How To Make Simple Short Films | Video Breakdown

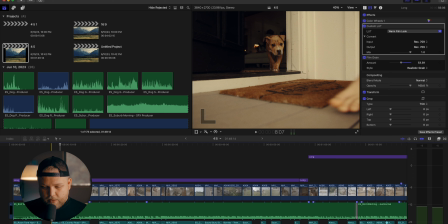(4:07)
I just, actually on this one, I think the camera's actually on the ground because I don't have a tripod that can get that low. Yeah, so tripod here, camera on the ground here.
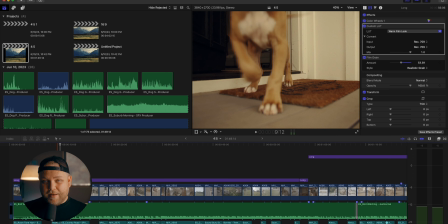(4:14)
A lot of camera on the ground in this video, I'm not gonna lie. I just would set the camera down and let her do her thing. So they use that technique a lot.
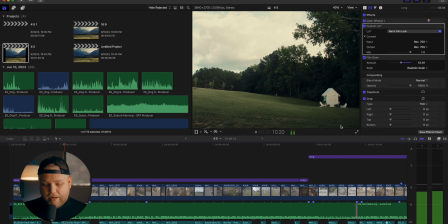(4:20)
This is just a base, just a wide shot here to kind of give a vibe for where we're going outside real quick.
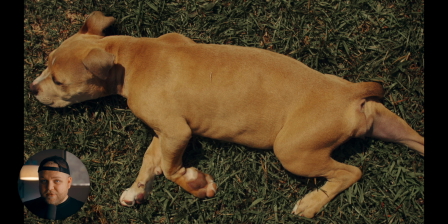(4:28)
Again, handheld stuff here. All Sigma 24-70, Canon C70, that's kind of what I was doing.
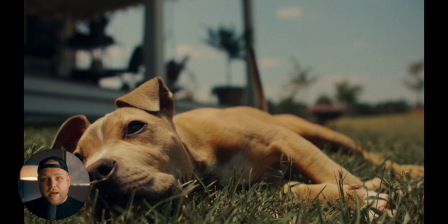(4:33)
So handheld thing, again, camera on the ground here. Again, trying to get down low to her perspective, right?
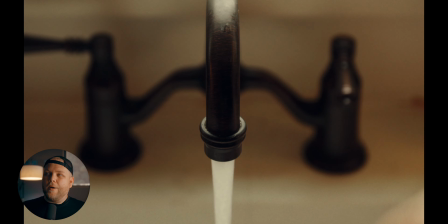(4:39)
It's very, very self-explanatory. This, I kind of wanted that almost showing a lot of details throughout the process. And I just wanted to really flex the muscle of like coming up with unique angles and unique ways to shoot things.
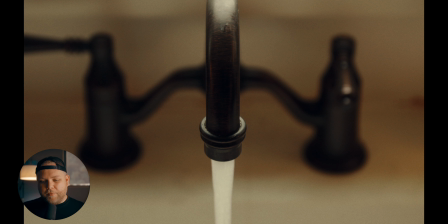(4:53)
It wasn't necessarily for me. Obviously, I love my puppy. This is a fun video, but I really just wanted to have fun and be creative and think of unique ways to shoot stuff. So that's kind of what I was going for here. With me filling up her water bowl here, you can kind of see
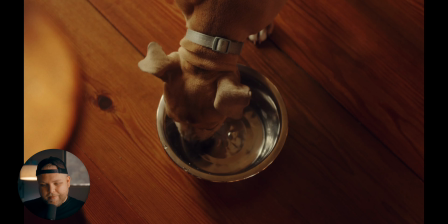(5:07)
I kind of shot the whole process and cut that with the music because I just liked the way that felt.
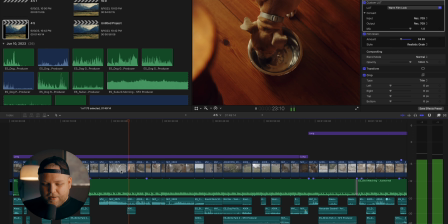(5:13)
But yeah, and then here she's obviously drinking the water, so we transitioned from the sink, bop, her drinking the water. Pretty basic storytelling here. This shot, fun fact, this shot and this shot were shot at totally different days.
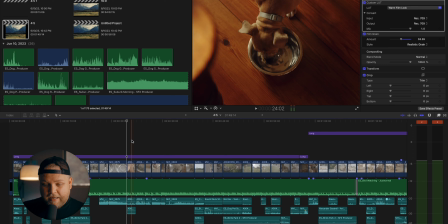(5:28)
I had a different shot here originally, and I got this like one of the last days I was shooting it, and I just liked it better. I just liked the way the light was coming in from the windows here.
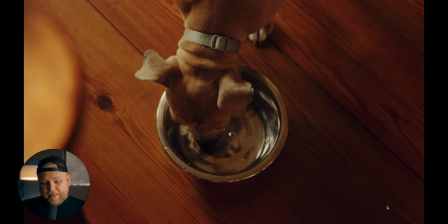(5:37)
You got the dark side here, and then I left a little bit of this table in the foreground because I like the way it looks. It just makes the frame more interesting, gives it more depth. And this is one of the more rare shots also from above.
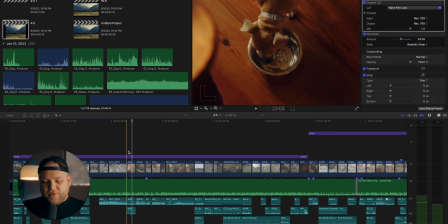(5:48)
Like, I didn't shoot a lot of that, so I wanted to kind of break it up with some of the framing along the way, and this is kind of how I chose to do that.
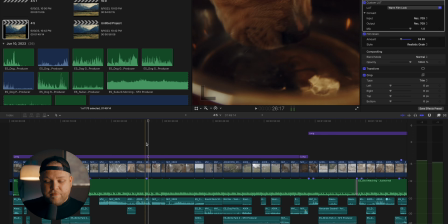(5:53)
This whole sequence, I have a whole kind of behind the scenes part of.
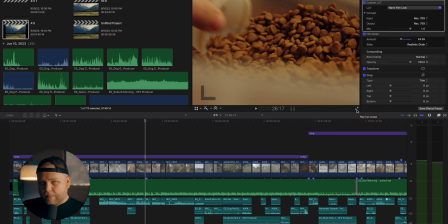(5:56)
I'm gonna kind of cut to this here and let you guys kind of hear me in the moment figuring this stuff out, because I think it's probably a little bit more interesting than me explaining it now. I am about to film the water bowl shot here. So what I want to do is I want to kind of get some close-ups of kind of turning on the faucet, right? I want to get some close-ups of the water turning on, and then also get some close-ups of like the water kind of hitting the bowl. I have these nice like aluminum bowls, which I think will be cool because the water will be kind of look clear through it, and you'll see some cool reflections and stuff. So
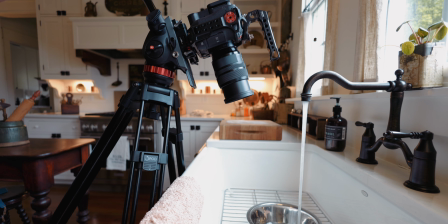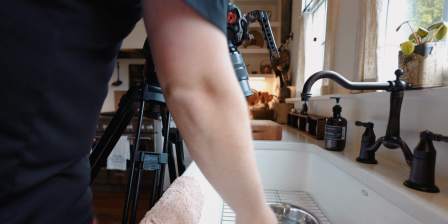okay, so I kind of ended up almost like holding the tripod, like leaning it on just two legs, and myself holding it while the water's filling up. I think it worked out pretty good. It kind of got the gist of what I was going for, so yeah, we'll see. Okay, so the next shot I'm trying to get is I want to get some close-ups of like me pouring food into her bowl, and I kind of want a couple different shots of this because I have like a POV of the bowl shot idea for like when I actually give her the food. So what I'm gonna do is I'm gonna rig the bowl with clamps onto the C70, so it's that classic like POV. The perspective is fixed to the food bowl, not to her. So that when I drop it down, you know, I have my hand on it, so it looks like someone's setting the bowl down. You get to see her like flying in. I think that's gonna be a really cool shot. So these shots are really just more of like setup shots. I need to get essentially like someone scooping the food out of the bucket and then dumping the food into the bowl, and then I'll cut to the POV shot of like carrying the bowl to Maya. Does that make sense? So that's kind of the idea here. So I'm just gonna do some close-ups of the food. Probably gonna handheld these. All right, so I got those shots, and now the next shot was I want to get a POV of her chewing on her bone, kind of like tugging with it.
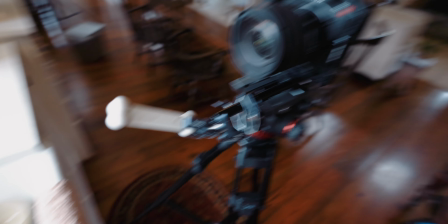(7:48)
So I rigged it to the camera like this, essentially.
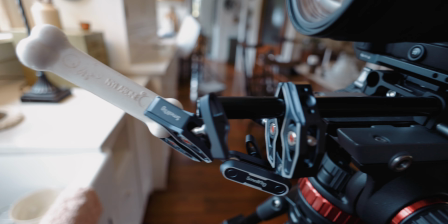(7:53)
Put the clamp on the front. I'm obviously shooting this handheld, but I have a rod here going out to this clamp, and I just grip the bone. And it actually turned out pretty cool. So hopefully it'll make the video. I don't know, I'm doing this obviously now, so I don't really know what's gonna make it, but I thought it turned out cool. This is also a very similar setup that I'm gonna use for the feeding shot, the bowl. So same concept, just replace the bone with the bowl, essentially. So yeah, here, I mean, all I was going for obviously was the
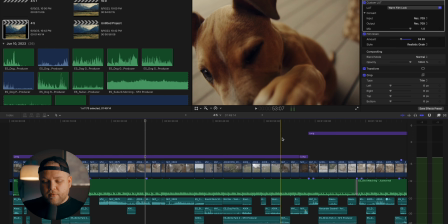(8:24)
almost insignificant details of feeding Maya and giving her water in the morning.
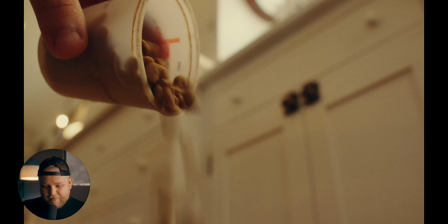(8:30)
So I got every shot of the scoop, the pour into the bowl, and then this is like a fixed perspective shot.
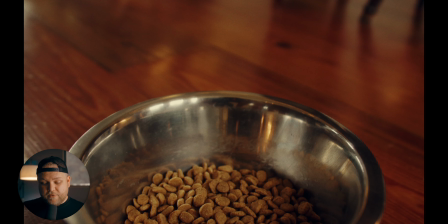(8:38)
This is kind of what I wanted to try stuff, different ways to do this with this film. It's a great shot of Maya pooping.
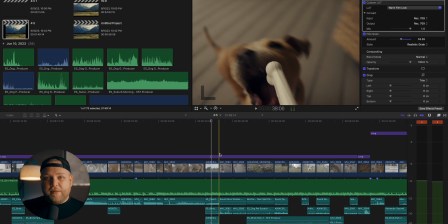(8:43)
Some people had a problem with that. I just think that's real life, so I don't really care. But that's just me, but I get it.
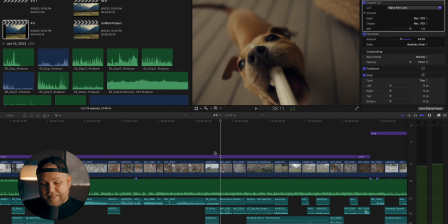(8:48)
To each their own, right? You could skip that part in the video if you don't want. This is another shot that, again, the same idea, that fixed perspective stuff. So basically what I did was I got one of her favorite little bones, clamped it to the camera, same rig, and then just made sure the focus was kind of at the right spot. So when she's playing with her bone,
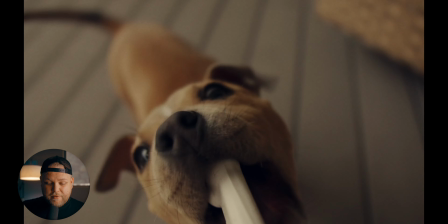(9:08)
it kind of looks like I'm holding it.
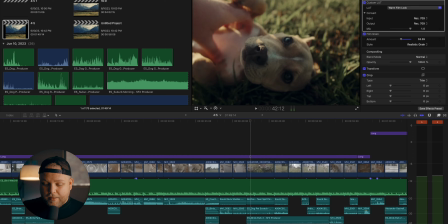(9:10)
You can almost imagine, and you get a really unique shot of Maya and her expressions and her eyes and just all the things she's doing as she's gnawing on this, giving me the side
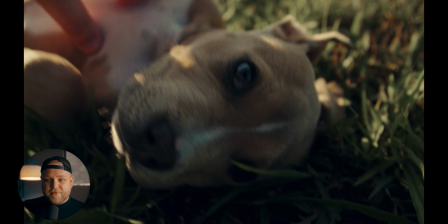(9:19)
eye. Hilarious. You know, you just kind of got to have the camera ready with stuff like this. What I've learned is like, just be ready to shoot anything at any point, because you never know when a cool shot's going to come. Light was great this morning. Had the sun coming in from over there, which looks really nice, and then the dark side here, the shadow.
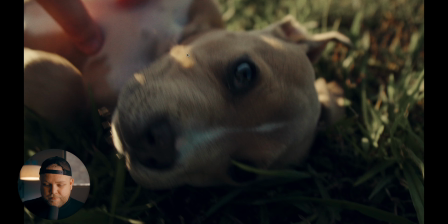(9:34)
It was just a really beautifully backlit shot, and it just works good. Same with this shot, is very similar.
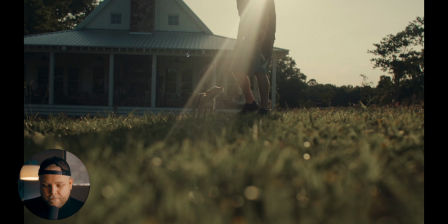(9:40)
I think it's the same time I shot this. This little Maya, again, camera like backing up here.
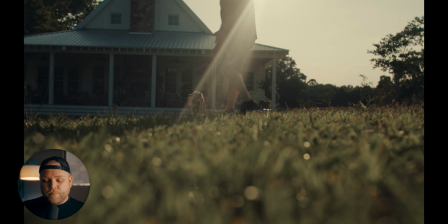(9:46)
I'm trying to break up the perspectives, right? I'm trying to break up tight, and then I wanted some wide shot to kind of basically explain in further detail of what was actually happening. So I put the camera down, walked out, started walking with her to kind of give a different vibe.
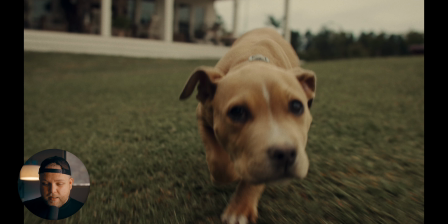(10:03)
Pretty sure this is a gimbal shot. I think I did this the first day I was shooting. I didn't do much gimbal stuff other than day one, but I had the Ronin, the RS3 with the C70 just underslung,
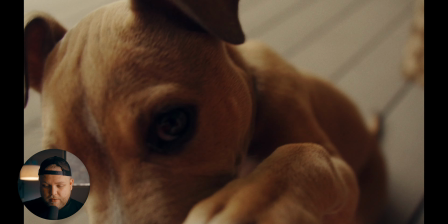(10:13)
and was having her kind of follow, you know, again, trying to get different ways to get her perspective.
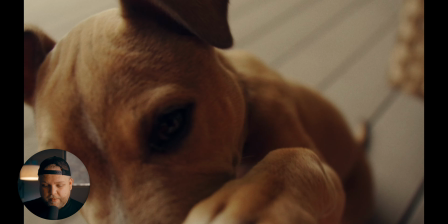(10:18)
This cuts back to the fixed perspective thing again with the bone. Just her kind of pawing at it. Very simple.
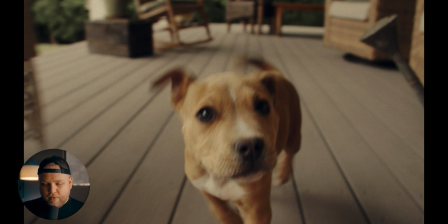(10:23)
So here she's running. I was trying to signify essentially her her excited to go get lunch. Like that's kind of the idea. So we're going to get lunch here, you know, all that good stuff. Another feeding shot.
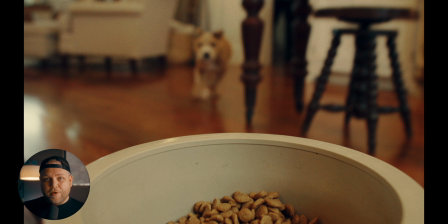(10:34)
So this time I didn't go into as much detail with filling up the food because we know what this is. You know what it is at this point. I wanted all of her meal times to get faster every time in terms of the prep, and you just see her eating quicker, and to kind of signify, okay, that we're on feeding 2 today,
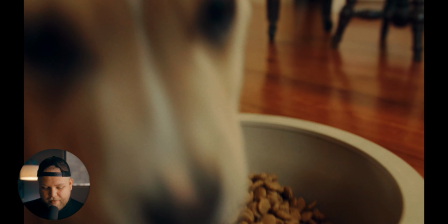(10:49)
or we're on 3 already. You know what I mean? Again, another same kind of vibe. I like this one a lot, even though there's kind of misfocus when she lands.
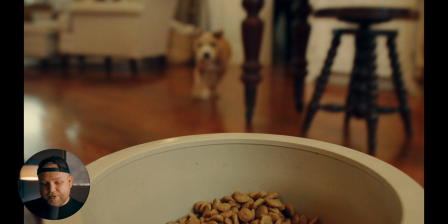(10:57)
I just love the angle I had on this shot where you could see her sliding in. I just thought that was hilarious. Her put on the brakes there, trying to hit the bowl.
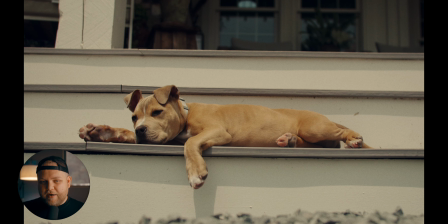(11:05)
And then we kind of cut to this, like, where the music track that I think I got from Epidemic Sound, it kind of dives down and gets a little softer. I was trying to edit to the music, so I wanted it to feel like, okay, what would be a good thing to cut to here for this segment? And I thought that nap time, Maya getting rest, you know, chilling out, whatever you want to call it.
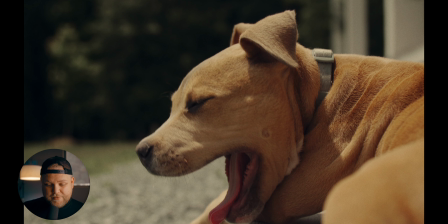(11:24)
You know, puppy's gonna sleep. It's what they be doing. I just lucked out one day. She was in a real chill mood, and she just let me film all of these without freaking out.
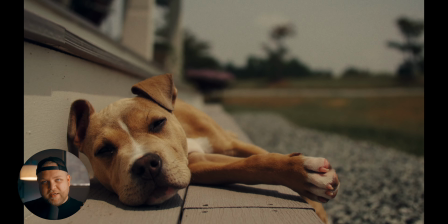(11:32)
And it was just perfect for what it was. And then music kicks back in, and we're right back to, you know, the crazy.
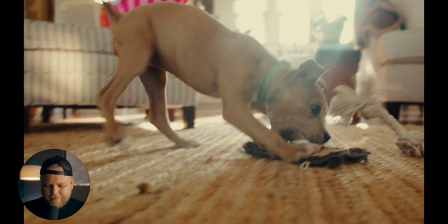(11:39)
Like this shot here, honestly, not great.
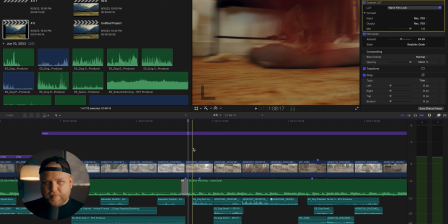(11:41)
This was the hardest stuff to film by myself, was her playing, because I wanted to signify like energy and her speed.
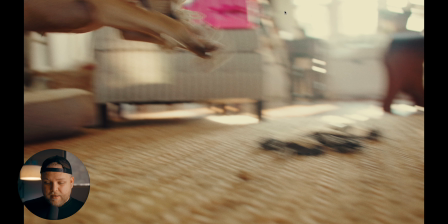(11:48)
But if you cut here, I mean, dude, those windows are blown out like crazy. I mean, it's just a tough environment to shoot in, like, and so it's just not the best shots,
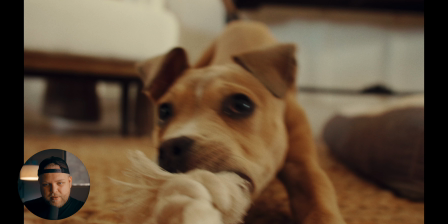(11:57)
but it signifies energy, and I wanted the stark from her sleeping to when the music kicks back in to be pretty stark. So I wanted that tone shift to be evident. These two were totally different days, I'm not gonna lie.
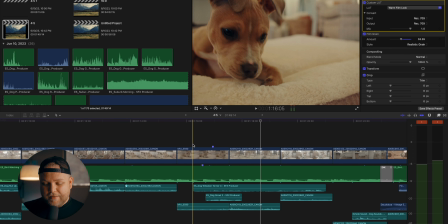(12:07)
I just saw this shot when I was editing, and she jumped, and I was like, oh, it'd be great to cut to this of her getting to that toy.
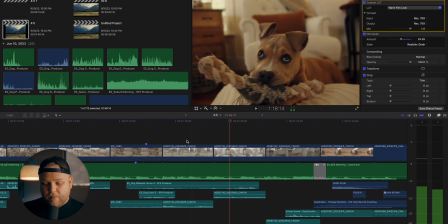(12:14)
Now that you know they're different, you probably can tell, but if in the context of the film, you can't really.
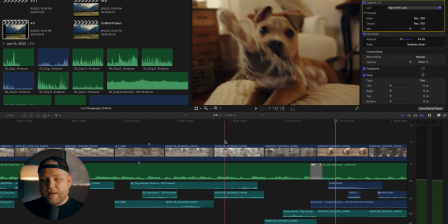(12:20)
It feels good. We're cutting now at this point to kind of midday, late day, where she eats for her last meal of the day.